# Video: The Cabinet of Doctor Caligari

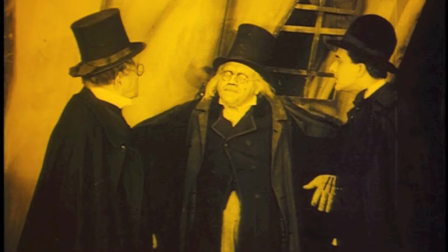(4:01)
Further frightful investigation is carried out by Francis and the authorities as they try to uncover the secrets behind the murders,
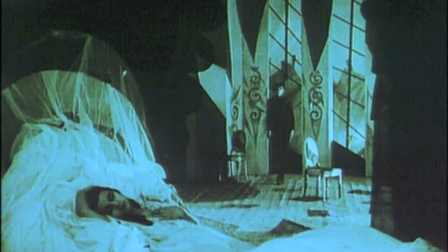(4:09)
Jane's brush with horror, and how Dr. Caligari and his somnambulist are connected to these terrifying events.
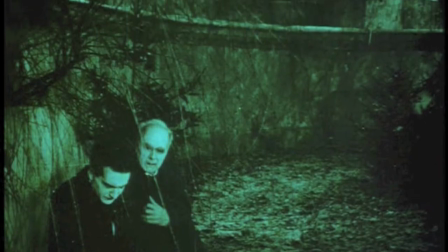(4:16)
As the narrative returns to the present moment, or frame narrative, with Francis concluding his tale,
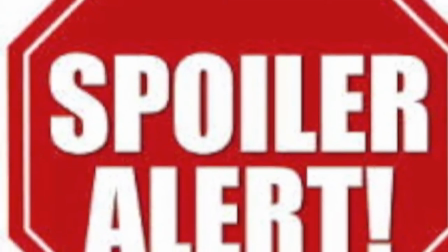(4:22)
the audience is greeted with a twist ending that I will not discuss any further, as to not ruin your appetite for the film.
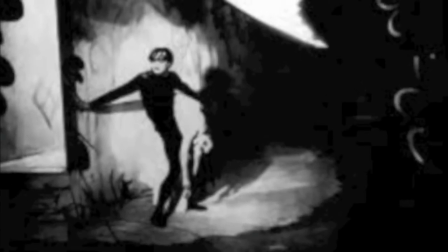(4:33)
Before discussing how director Robert Veyna created an exemplar German Expressionist film,
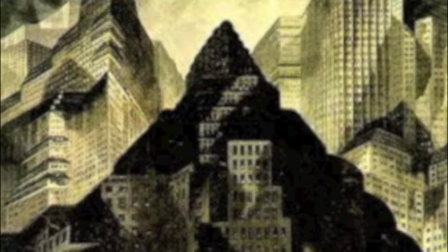(4:39)
you might like to know what German Expressionism is exactly. The term refers to an artistic movement encompassing film, theater,
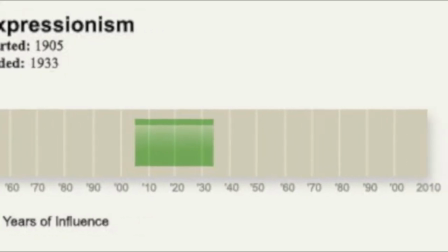(4:48)
painting, and other arts in the early 20th century throughout Germany,
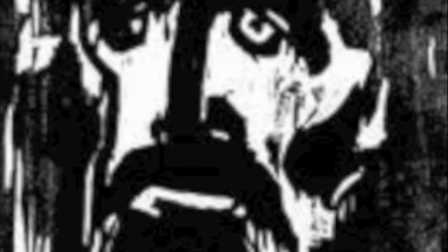(4:53)
specifically Berlin. that sought to give shape to psychological states through highly stylized visuals.
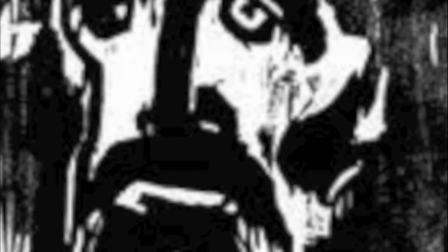(5:00)
Instead of trying to depict an objective reality, the artists of this movement tried to illustrate the subjective emotions and responses that objects and events arouse within a person.
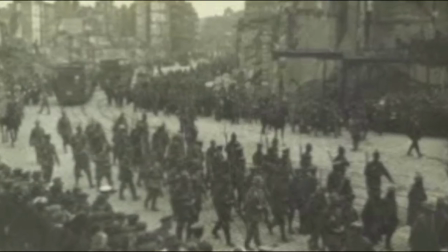(5:15)
A major catalyst for the German Expressionist cinema was World War I. Casualties
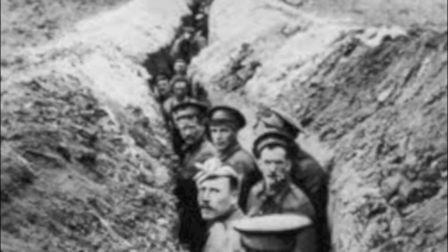(5:20)
on the battlefields resulted in artistic preoccupation with death and the supernatural.
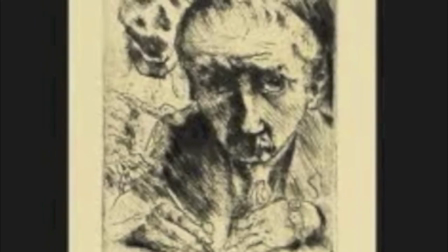(5:26)
While artistic focus allowed for a kind of national mourning and a revolutionary critique of war,
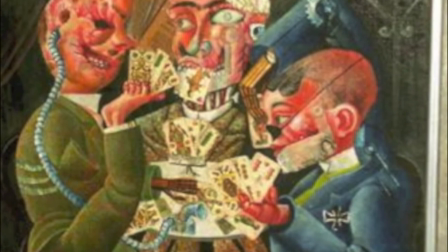(5:32)
it also provided Germany with a means of economic recovery from World War I. Throughout recovery following the war,
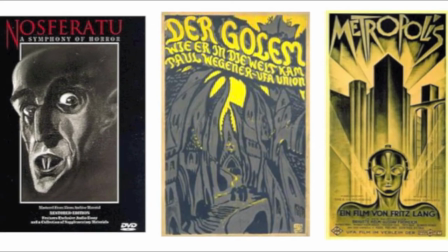(5:40)
the German film industry was thriving, but because of the hard economic times,
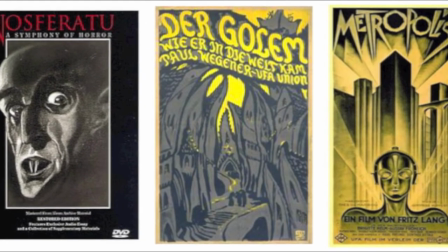(5:45)
filmmakers found it difficult to create movies that might compete with the extravagant features
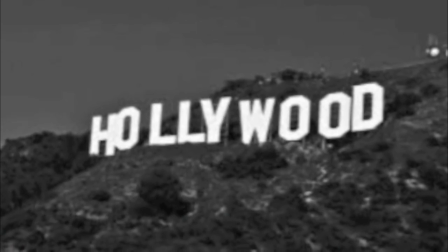(5:51)
of other films specifically those being produced in Hollywood the
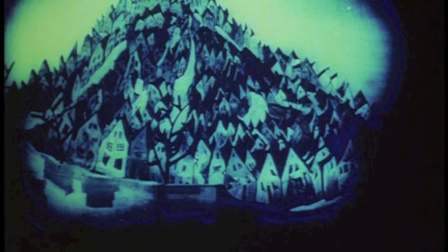(5:57)
filmmakers of the German studios work to compensate for the lack of a high budget by using wildly
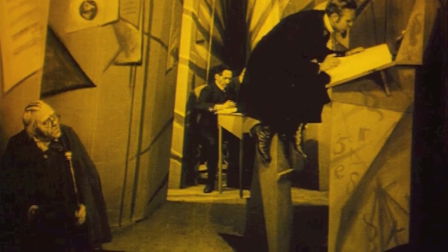(6:02)
non-realistic geometrically absurd sets along with designs
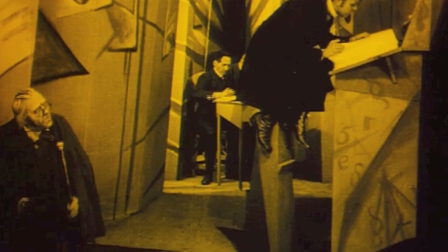(6:07)
painted on walls and floors to represent lights shadows and objects.
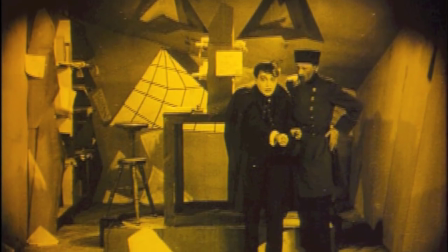(6:12)
By creating an abstract and symbolic mise-en-scene, German expressionist film directors were able to insert mood into their films.
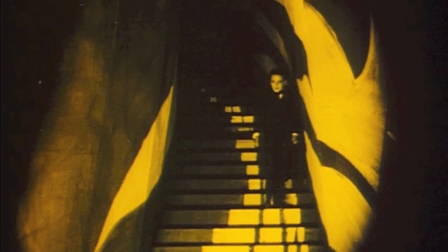(6:22)
So how did Weyna create a film as exemplified this dark and moody school of film known as German Expressionism? Well, the themes of madness, insanity, betrayal,
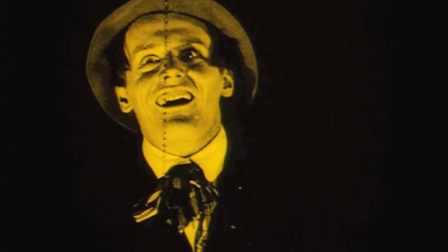(6:35)
and other horrific internal struggles found in the film of the cabinet of Dr. Caligari,
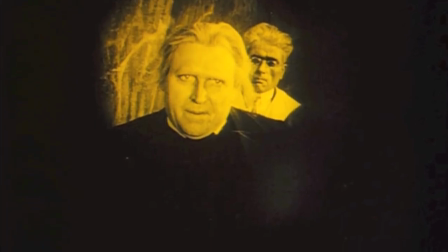(6:41)
lend themselves well to incorporate expressionism in the making of this film.
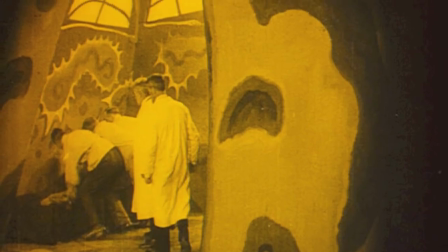(6:47)
Also, Veina worked to create a set design which mimicked expressionist paintings.
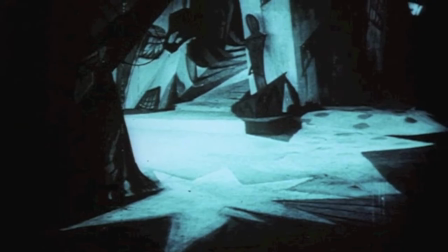(6:52)
With the help of art directors Herman Warm, Walter Roerig, and Walter Riemann,
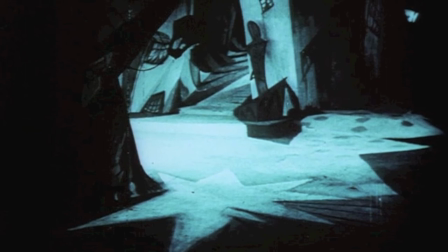(6:59)
Veina was able to create a nightmarish realm through an experimental and bold set design made up abstract and absurd painted sets.
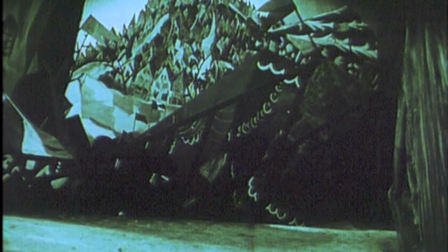(7:10)
German films were more likely to use these painted set designs due to economic constraints, as mentioned earlier.
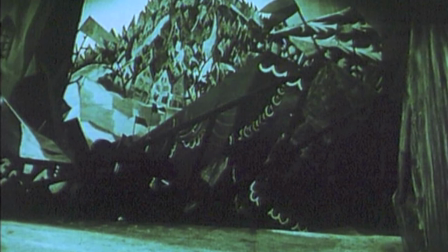(7:17)
However, this type of painted set worked in Worm, Rurig's, and Riemann's favor,
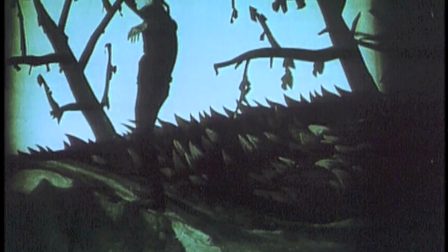(7:22)
as it allowed them to more closely mimic the Expressionist paintings of their time.
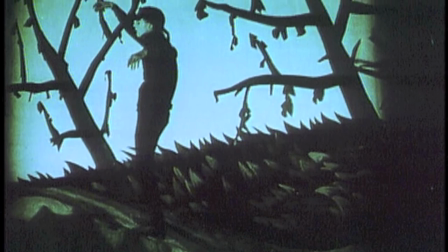(7:27)
Just like Expressionist paintings, the set design of The Cabinet of Dr. Caligari includes environments that are crowded,
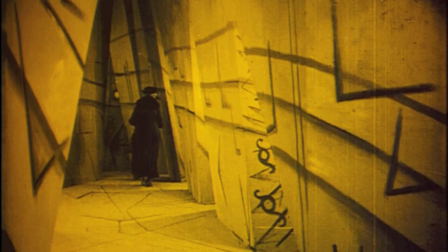(7:35)
sharp angled buildings that sag or lean, a ground tilted up steeply, and cartoonishly large shapes.
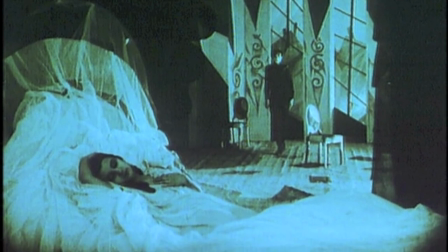(7:43)
The film's remarkably designed visual elements are important in continuing the narrative of The Cabinet of Dr. Caligari,
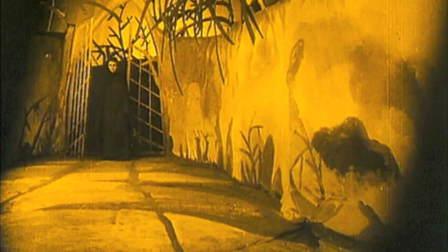(7:50)
and at the same time driving the audience's thematic involvement.
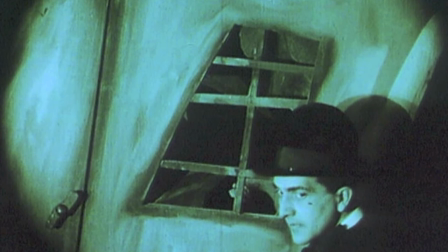(7:56)
The terrace-girl lighting throughout the film works to emphasize this nightmarish set design as it employs extreme contrasts of light and dark,
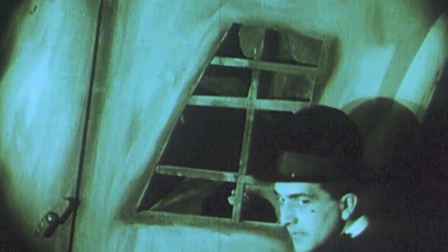(8:05)
thus creating dramatic shadows.
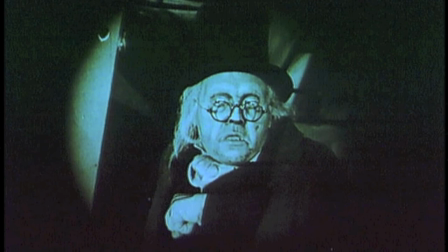(8:07)
This dramatic lighting and severe contrast of light and dark helps to emphasize the film's particular effect of fear,
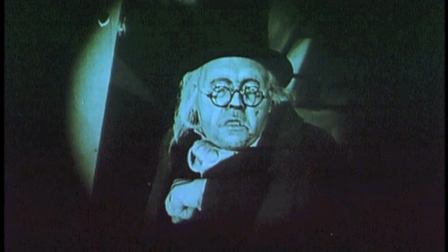(8:15)
horror, and weariness, while also highlighting character roles. For example,
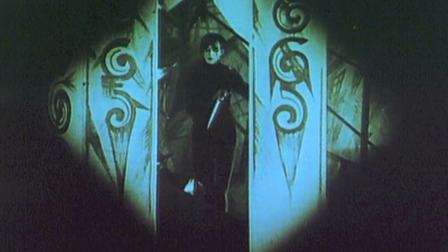(8:20)
the sinister and evil personality of Cesare is emphasized as he hides masked in night's darkness outside of Jane's window.
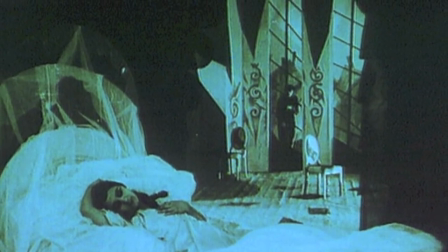(8:28)
This characterization of Chisare is then severely contrasted with the pure and innocent characterization
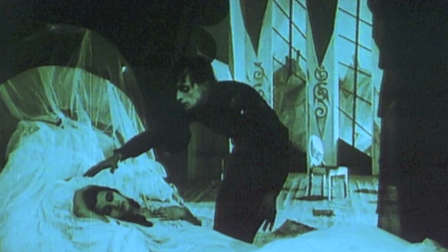(8:35)
of Jane as she lies under a light which highlights her pale skin and her immaculately white nightgown and bedding.
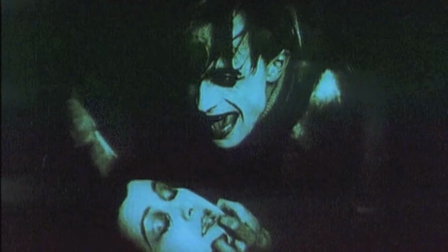(8:44)
The lighting throughout this scene and several others helps the audience to grasp the film's theme of the duality of
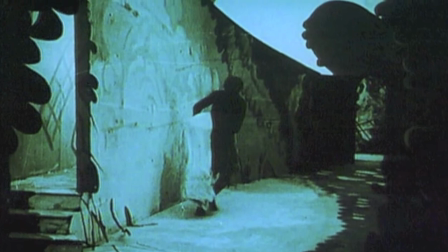(8:51)
one's inner or subconscious mind that often stands ambiguously between bright and dark or good and evil.
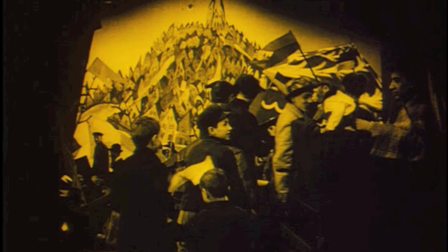(9:00)
Another artistic element employed throughout the cabinet of Dr. Caligari is the iris technique, a unique element to the medium of film.
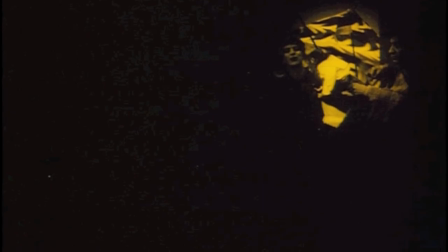(9:09)
The iris is a technique used to show an image in only one small round area of the screen.
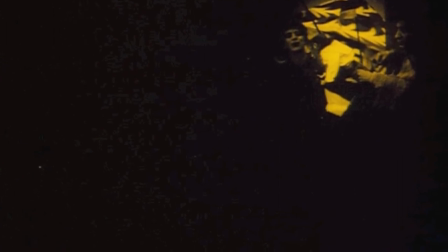(9:16)
An iris out begins as a pinpoint and then moves outward to reveal the full screen,
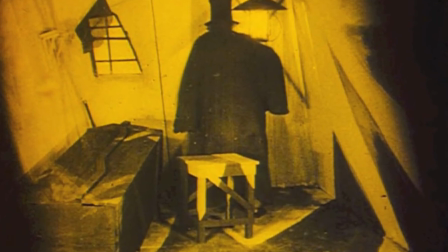(9:22)
while an iris in moves inward from all sides to leave only a small image on the screen.
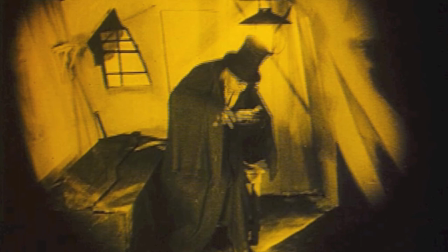(9:28)
An iris can be either a transitional device using the image held as a point of transition
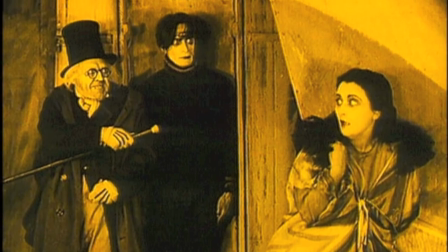(9:34)
or a way of focusing attention on a specific part of a scene without reducing the scene in size.
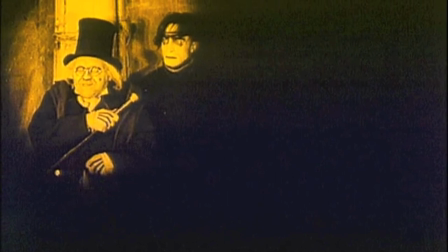(9:40)
While Vena's employment of the iris in and iris out was not new to film during the 1920s,
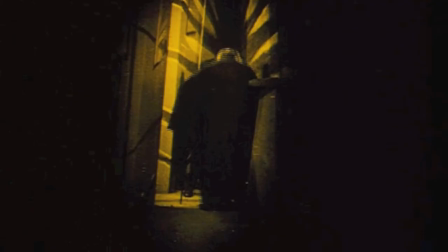(9:48)
the manner in which Vena uses this technique is innovative.
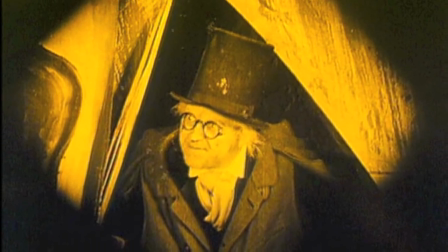(9:52)
As critic Ian Roberts notes, Faina makes great use of this technique to highlight key moments and to move between significant scenes.
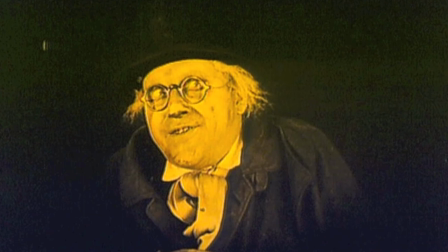(10:01)
The iris technique is seen throughout the carnival scenes and more importantly this tight circular focus helps to
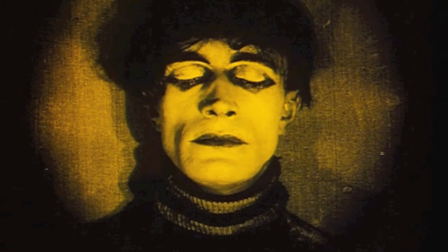(10:07)
accentuate the authority of the menacing figures of Dr. Caligari and Chisare throughout the film.
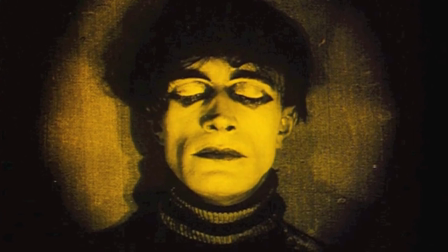(10:14)
It is recorded that the iris upon Chisare's eyes as he first awakens was so bone-chillingly
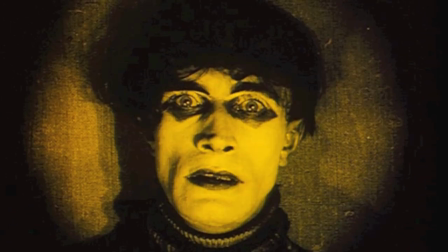(10:21)
terrifying to a woman in a 1920s audience that she screamed and then immediately fainted.
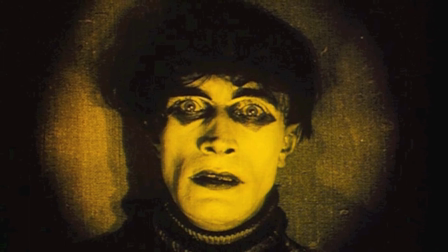(10:27)
While this might not happen to you, I think the focus upon Chisare's deathly face and makeup will at least send shivers down your back.
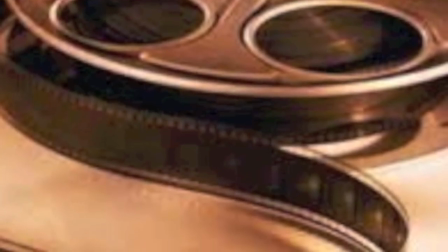(10:37)
Two genres that were especially influenced by German Expressionist films,
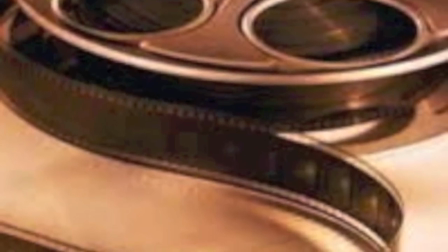(10:41)
and specifically by The Cabinet of Dr. Caligari for the genres of horror film and film noir.
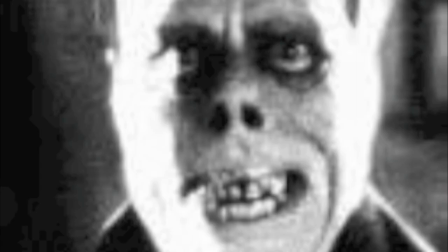(10:48)
The German Expressionist films of the 1920s led to the Universal Studios Monster films of the 1930s,
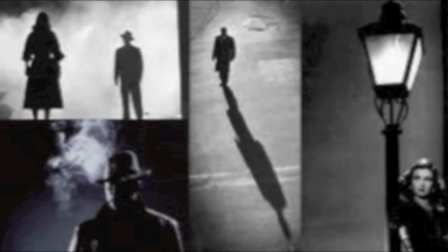(10:55)
the German-American and French film noir crime films of the 1940s,
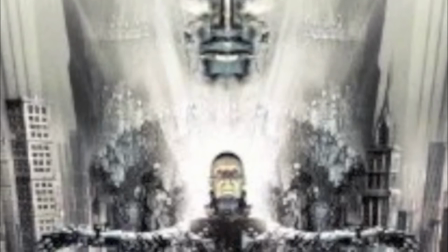(11:00)
and contemporary films such as Alex Proya's 1998 film
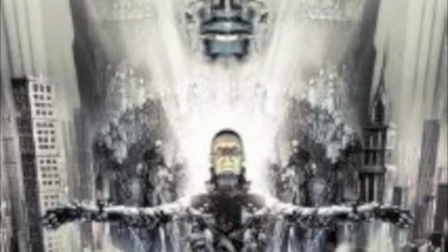(11:05)
Dark City and Tim Burton's 1992 film Batman Returns.
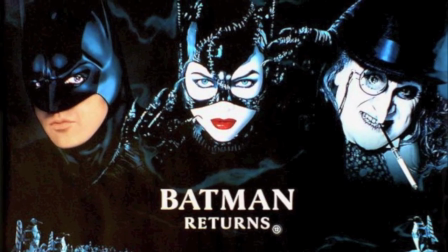(11:10)
The character of Dr. Caligari was even an inspiration for the appearance of Batman Returns' evil character, Penguin Man.
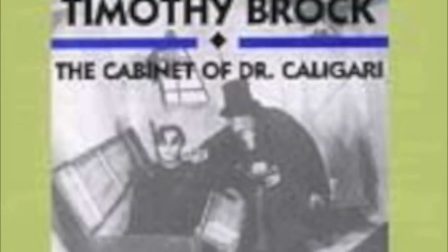(11:20)
However, the influence of Vena's The Cabinet of Dr. Caligari does not stop at just the film industry.
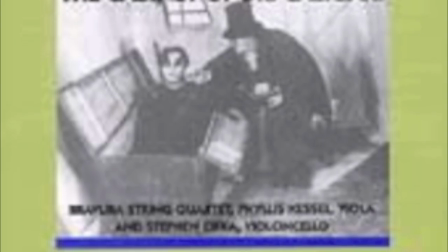(11:26)
Ironically, this silent film has greatly influenced different musical artists and composers.
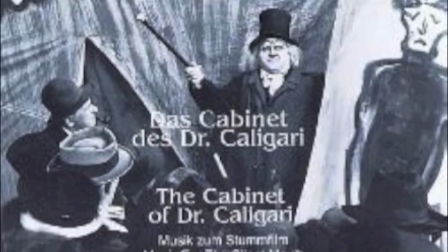(11:32)
Several musicians have composed new musical scores to accompany the film or stage adaptations of the film,
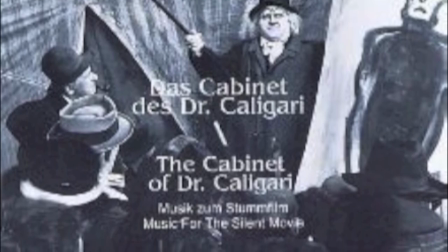(11:39)
including the Clubfoot Orchestra and Bill Nelson.
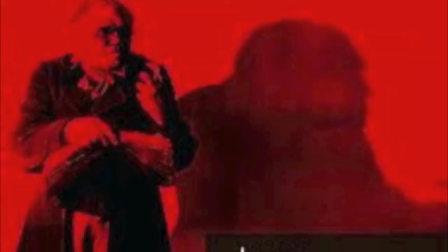(11:43)
Nelson later recorded the music for his 1982 album Des Cabinets des Caligari.
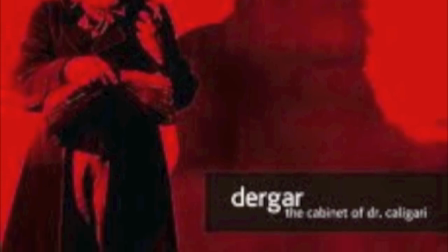(11:49)
Also, the keynote video edition of The Cabinet of Dr. Caligari allows viewers to choose what music the film is accompanied by.
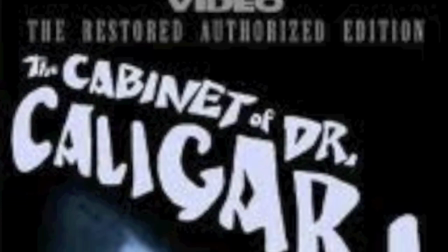(11:57)
Viewers can choose from music composed and performed by Donald Sosin
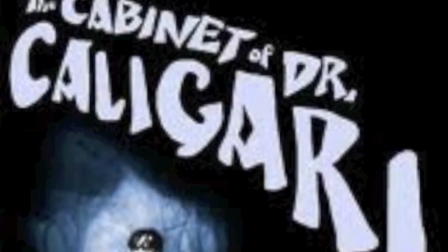(12:02)
or a contemporary orchestral score by Rainier Birgblatt.